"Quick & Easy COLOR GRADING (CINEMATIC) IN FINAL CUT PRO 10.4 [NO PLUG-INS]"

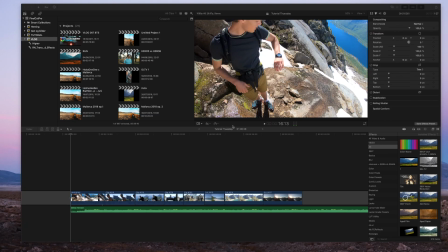Hey guys, what's up and welcome to another video on my channel. So today we're taking a look at the color grading inside of Final Cut Pro. So here I have some of my clips from my vlogs in Lofoten.
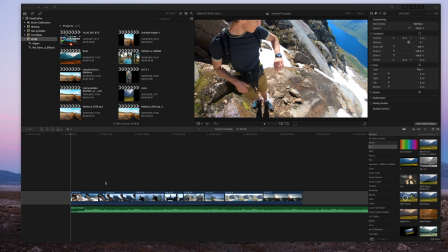You can check them out on my YouTube channel. Be sure to like and subscribe while you're there.
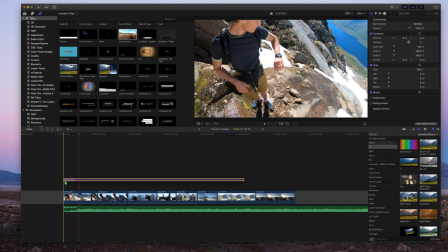First of all, I'm just gonna add on a grade layer. You can get the grade layer in my Selfie shop,
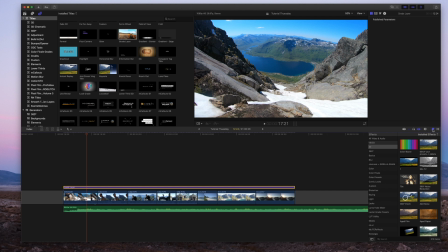and then I'm going to add on a letter box like that.
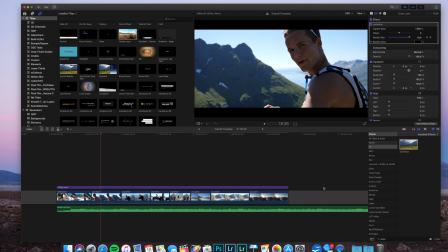So now we have the letter box done to give it more like a cinematic feel to it.
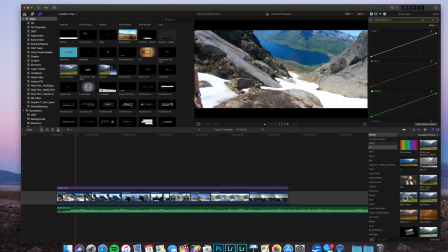And now over to the color grading. So then we need a new gray layer on top of the clips like that.
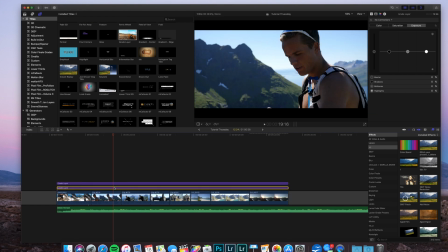I want to drag that underneath the letter box. Then we just take a look at the color curves. We're gonna add a color curve. First of all, we go for the luma curve. So we're gonna make a traditional S curve. Want to drag down the blacks, not too much, just a little bit.
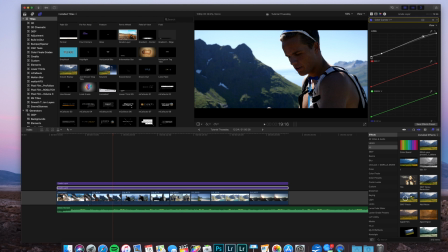Drag up the highlights. Then to make it more cinematically, you take this one and drag it a bit up. You see, you get that fade away in the blacks. You can do the same with the highlights if you want more kind of faded highlights.
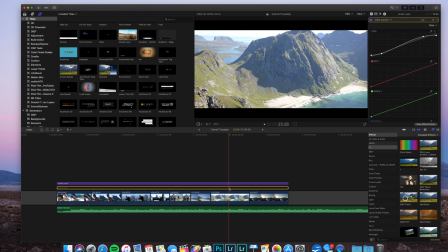Also take a look at some of the other clips. Maybe a bit too much.
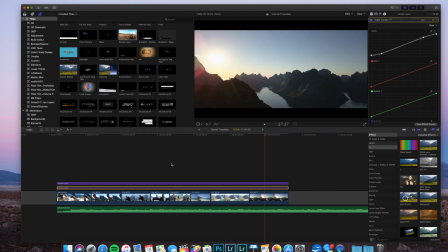Take it down a bit. Yeah, I think that's a good starting point.
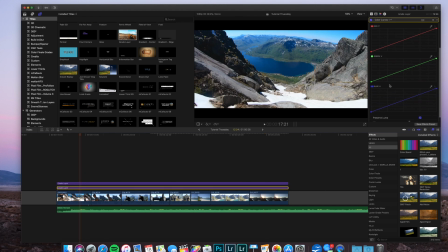Now let's take a look at the red, green, and blue curves. We want to do the same here. Make a slightly S curve, not too much, just a little bit, like that. The same with the green one, not too much, just a little bit.
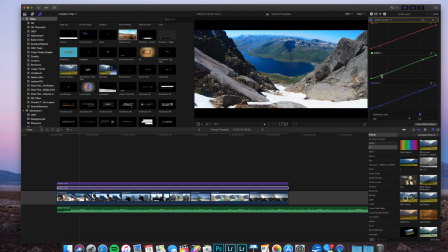The same with the blue. Then let's take a look at the color wheels.
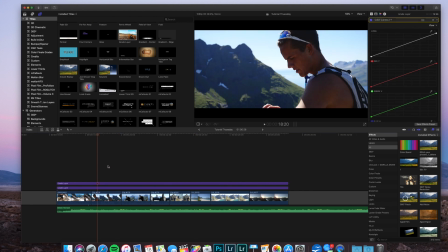So these are the wheels we basically can add some blue tones,
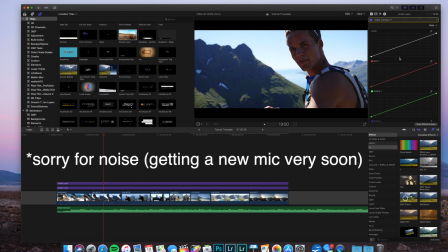for example, to our shadows, which is used a lot in films, in Hollywood films. Just take shadows and drag it slightly over to the blues, or the more like the teal. I like to take the highlights a bit against the orange spectrum.
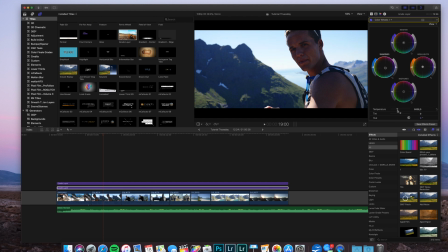I think I want to take the temperature just slightly up, like that.
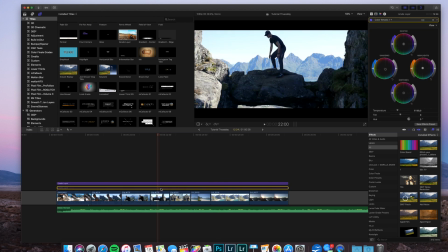You already see that it's starting to get better. This is some really basic color grading.
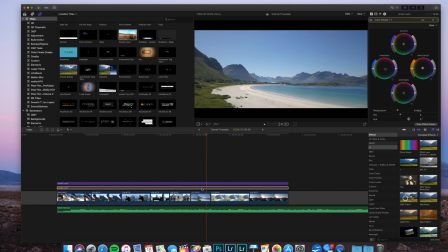If you really want to do more color grading, you should go into maybe buying color finale or something like that, or using presets.
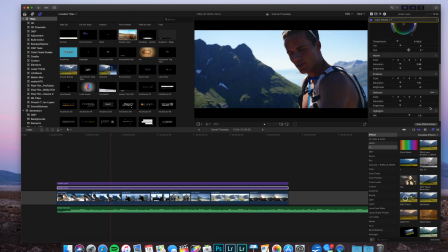I want to take the saturation in the midtones a bit down.
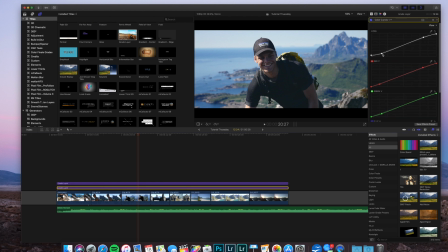Let's just jump back to the color curves and we can see if we can do any more adjustments with this one, the luma curve.
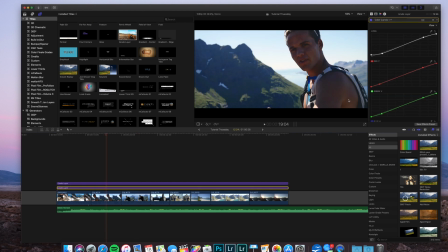Add some more cinematic to it. Take up the midtones just a little bit. Hue and saturation curves. So here we can basically saturate different colors.
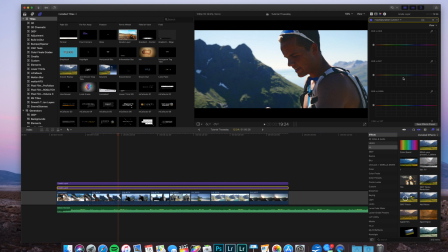So if you feel like you have too much orange, maybe in this shot, we can take down the orange just a little bit. Take down the orange in the midtones. Make it more natural, make a more natural skin tone.
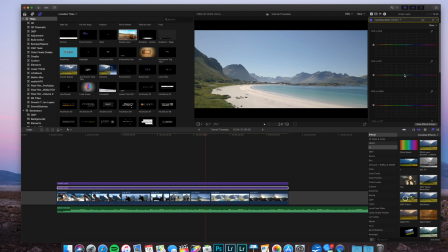And we want to take the blues just a bit up. The blues here, we choose the hue versus saturation. We have nice greens to this part of the clip. Drag the greens just a little bit up. Reduce the illumination of the greens, make them darker and lighter.
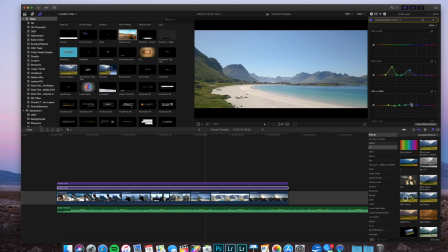I think I want to take the blues and make them a bit lighter, like that, and take off the saturation just a bit more. Make it slightly more teal. I think we have a nice result.
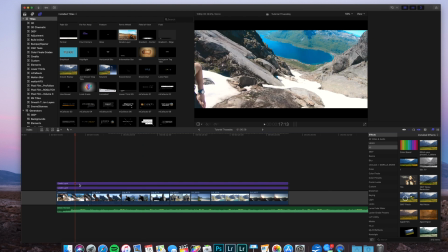See here, before, after. See here, before, after.